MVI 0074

Obviously we're going to talk about our storyboard for the production of our music video and just basically the guidelines we used when actually shooting it.
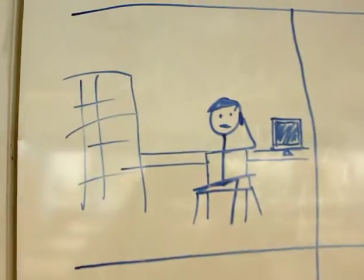(0:09)
So obviously the main shot is the introduction shot.
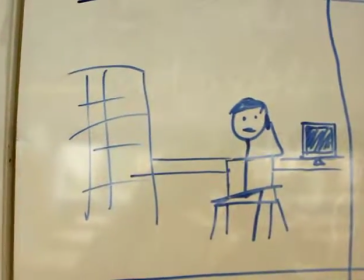(0:13)
We use a tracking shot to allow the audience to acknowledge what's going on in the whole environment.
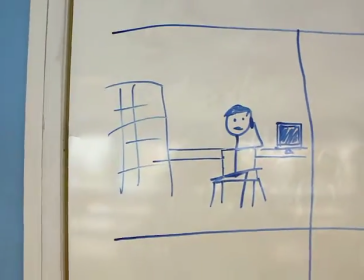(0:18)
We're just introducing the main character and he's on the phone asking for a turkey sandwich, which is relevant because that's what he's actually rapping out in the actual song itself.
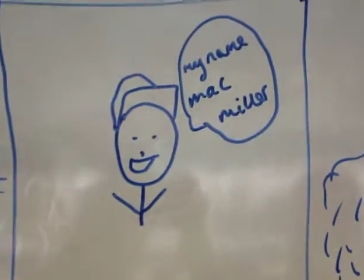(0:28)
As we move on into a music video, the second shot is a close-up.
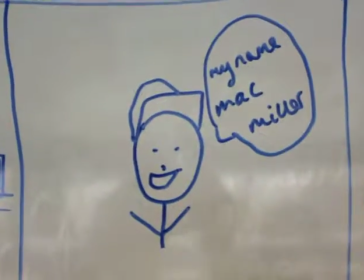(0:32)
It allows the audience once again to acknowledge who the main character is and the reason why he's there.
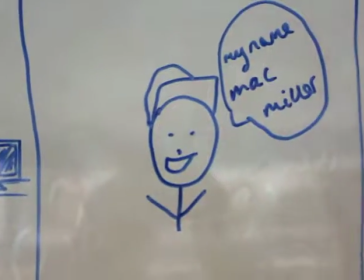(0:38)
We actually introduce his name. So my name is Matt Miller. Once again, that is relevant to the lyrics.
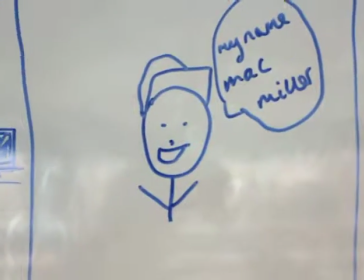(0:43)
It allows the audience, as I've said, to acknowledge the main character and the reason why for him he would be rapping there.
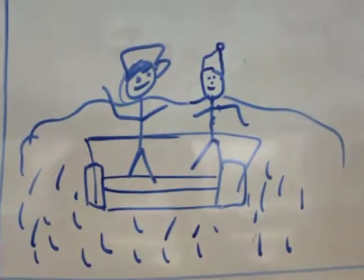(0:49)
As it goes on, more importantly, the third main shot, it's a long shot.
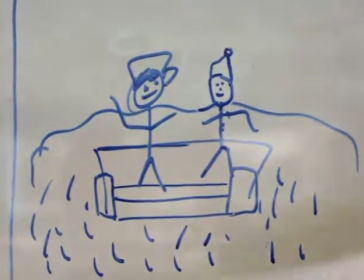(0:54)
It allows the audience to recognise there's actual another character now, so it's his friend.
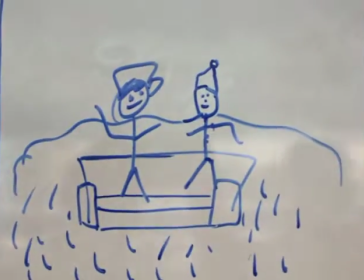(1:01)
The reason for a sofa being in the middle of a field is because the song has no main narrative.
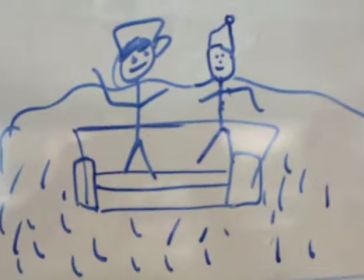(1:08)
It's come across as fun in the hip-hop genre, so we thought it was good to have a random shot so the audience could relate themselves back to it.
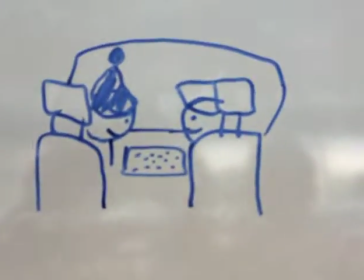(1:15)
As the story progresses, or the track progresses, another shot of Mac Miller and his friend in the car just having a bit of fun.
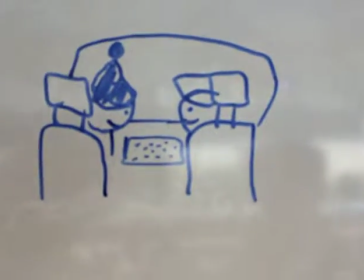(1:23)
This is a two-shot, so it shows there's a sense of relationship between the two, and this seems to build on as the music video continues.
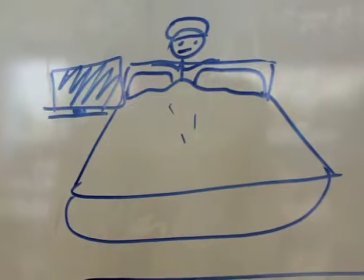(1:32)
The shot of him laying in the bed, he's actually rapping about trying to get a mansion.
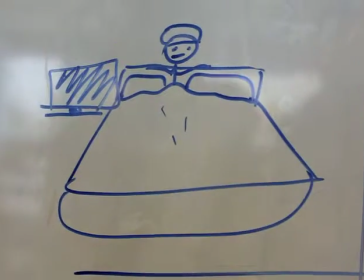(1:40)
Nobody's going to be able to find his room. That's the actual lyric. So having it in a bed,
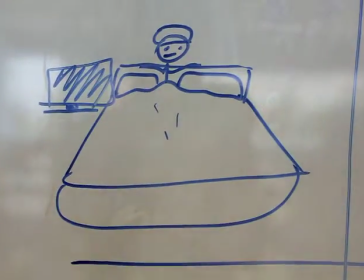(1:44)
it's obviously good mise-en-scene, and we use a pan shot for the audience to get a view
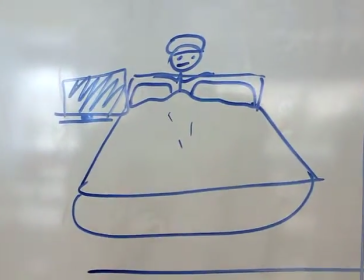(1:53)
of the whole bedroom and a close-up on when he's rapping to say the importance of money and mansion and what he's trying to achieve.
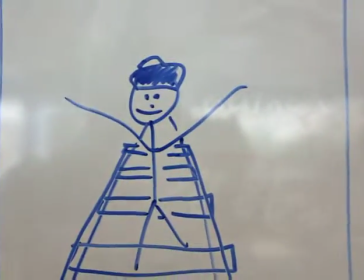(2:01)
As the music video commences, a tilt is used for the singing.
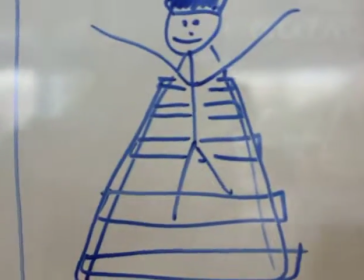(2:08)
Obviously, a tilt can be used very effectively, and we thought, as he sings here about trying to feed the world,
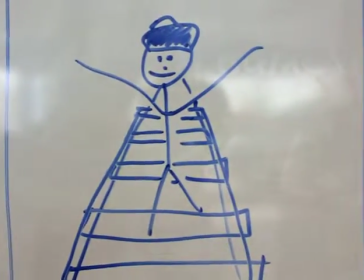(2:13)
having it tilted upwards, it gives an overview of his surroundings and a large perspective.
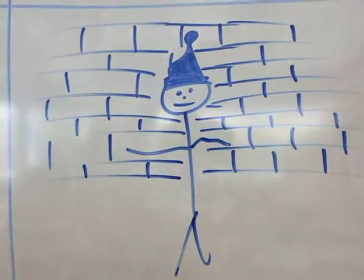(2:20)
This is a tracking shot here that is used.
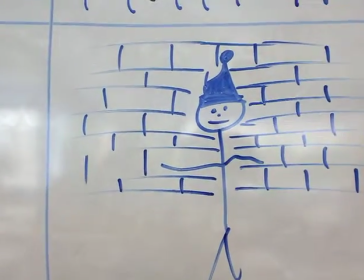(2:24)
Tracking shot just to show that the hip hop genre, we've tried to fit it in.
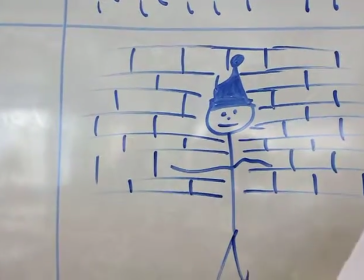(2:29)
There's obviously graffiti on the wall. It's not drawn on the storyboard, but there's graffiti on the wall.
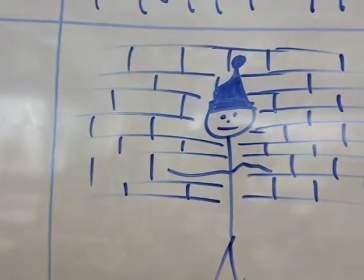(2:34)
So it allows the hip hop, it fits into the conventions of a hip hop genre,
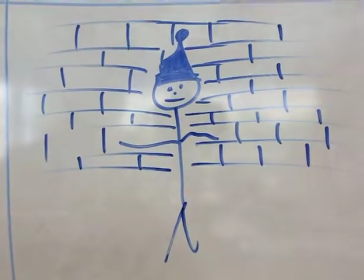(2:38)
and having a tracking shots allows the audience to acknowledge all the different graffiti and street sort of urban setting.
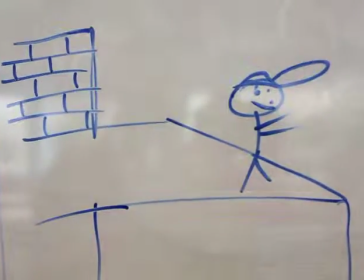(2:48)
This one again is a pan shot. This is back to the chorus. As you can see in the top left corner, there's graffiti as well.
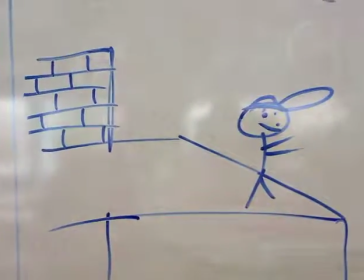(2:56)
It's a bit rough, bit urban, fits in with the conventions. A pan shot is very effective here as it pans across and it says "I'ma feed the world."
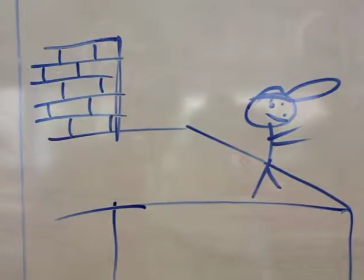(3:04)
So as it says "I'ma feed the world," it pans across and it goes into an estate and loads of buildings to make him at the top.
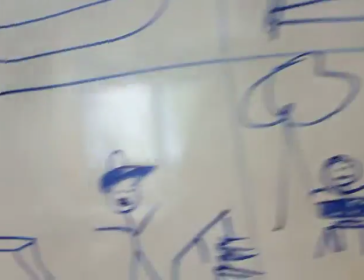(3:11)
It makes him look very of a high status. This shot is handheld in a skate park.
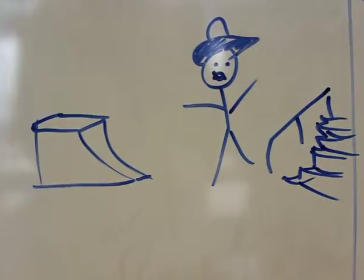(3:18)
It's used very effectively as he talks about general setting and being in an urban setting.
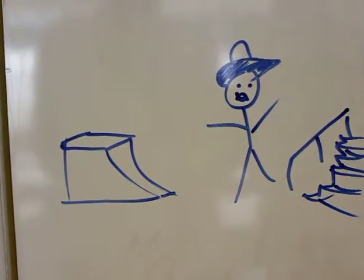(3:26)
So a skate park, not the best skate park, bit run down. It's also a key aspect for the conventions of a hip hop music video.
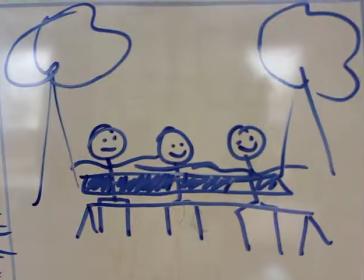(3:34)
The long shot allows the audience to realise not only is there one friend now, there's two friends in a more rural setting.
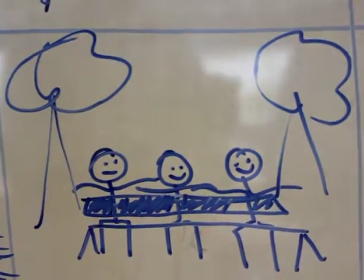(3:43)
This clashes with the stereotypes of the hip hop, and seeing as the music video was very random, the lyrics were random,
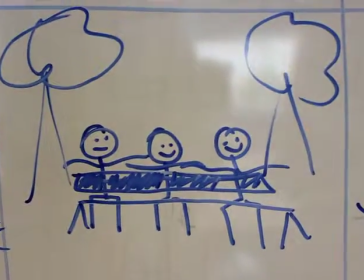(3:50)
we thought it was a good idea just to have him in a rural setting to actually have it clash with the stereotype to keep the audience anticipating.
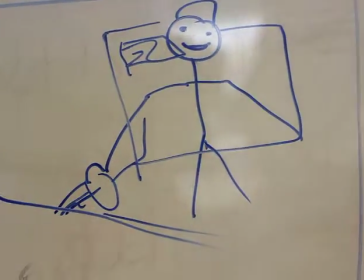(3:59)
This shot here, obviously it's a mid shot.